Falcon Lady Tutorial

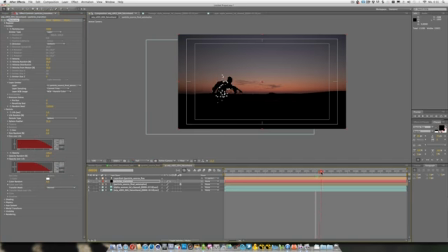so that we just get a smooth fall off when the particles come to their death. Right, so that looks much better than the start, but we're not there yet, so we go on with the shading.
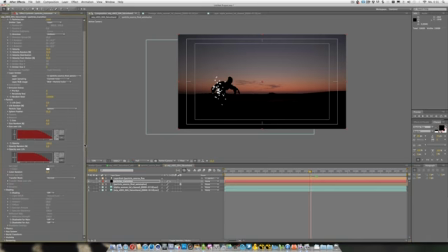That's a new feature from particular in version 2. We switched that on, and now you may have noticed that our particles got pure black from pure white,
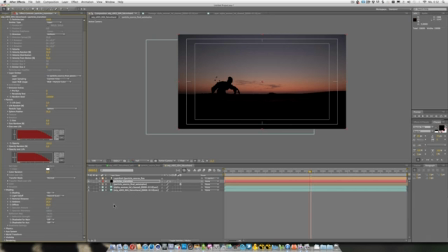because there's no light actually falling onto these particles that would keep them bright and shiny. So they are black now. Then added up
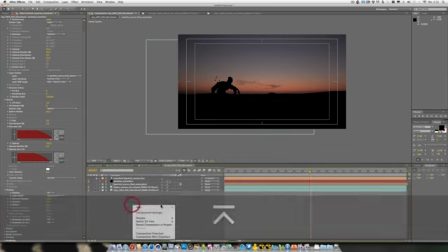the ambient to 50 and the diffuse to 19, and then we just go on and create our lights first.
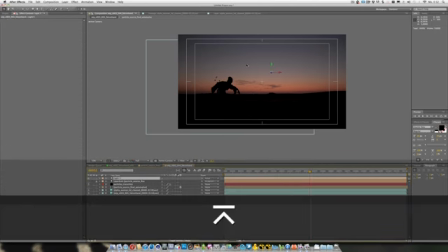I think 60% will be sufficient.
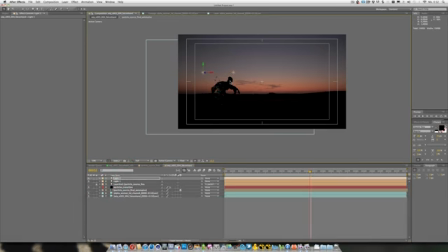So light 1, and we copy that one over to here. And maybe you have noticed that now our particles raise their gray value as we just drag that over here.
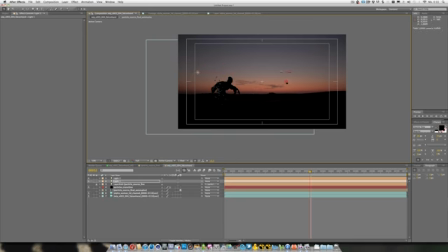So here it's gray, and if we move further away it gets dark again. So let's get back to our particle things. Just close emitter and particles.
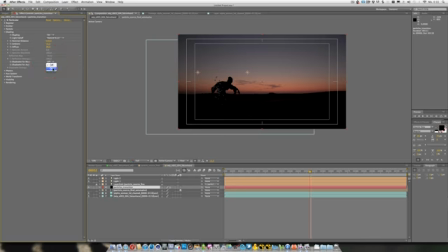Going to the shading in here, we should choose shadow LED for main and aux to on, and jump into the shadow LED settings. Let's jump to the physics menu, and
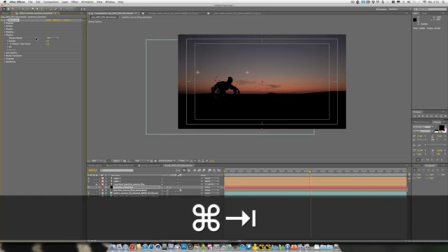we choose the air model, as we just want
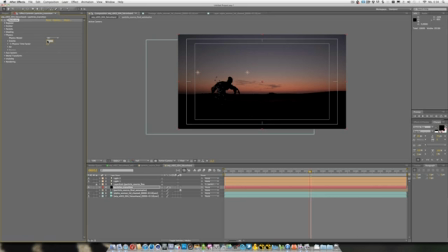the dust transition to feel naturally like a dust cloud or something like that. So I just added gravity so that our particles would fall down slightly as they got emitted.
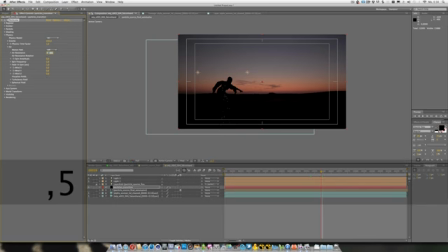I just bumped up our air resistance,
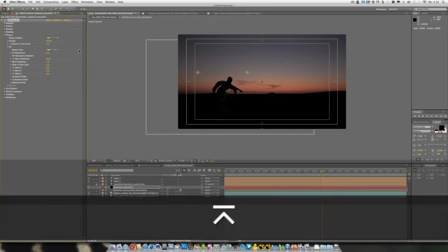and I just cranked up the spin amplitude for our particles to get a little more movement in there.
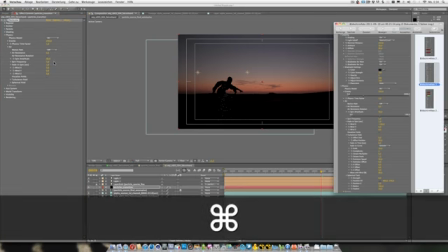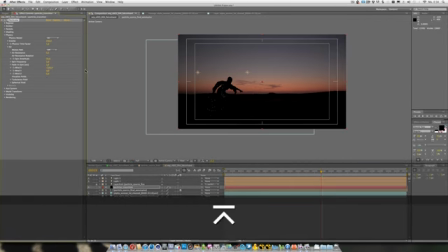Then I choose
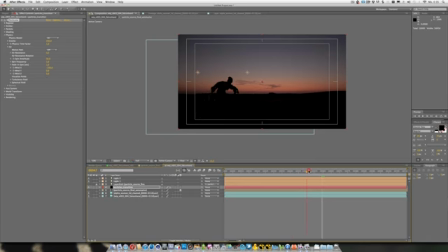wind -100 next, so that those particles would fall a little more towards the lower left corner, with a wind coming from the front of the woman. Okay, so let's see what we got here in our turbulence field options.
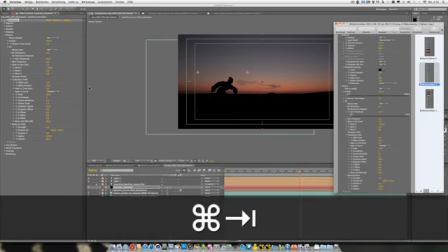I just bumped that effect position up to 19, to 17.
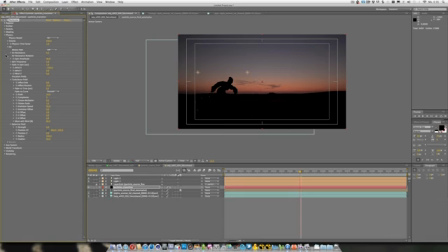And I think that should be nice for now. So after we created our physics, I'll added a continuously emitting
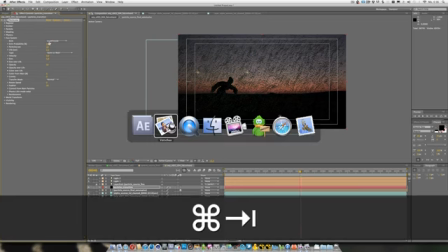aux system.
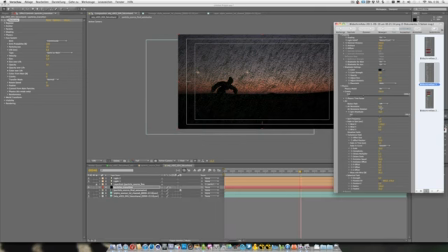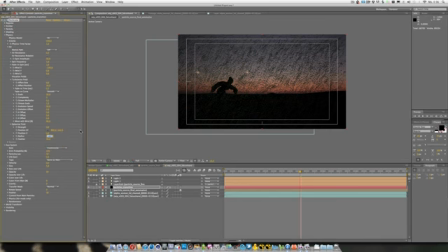Okay, I just forgot to mention that I just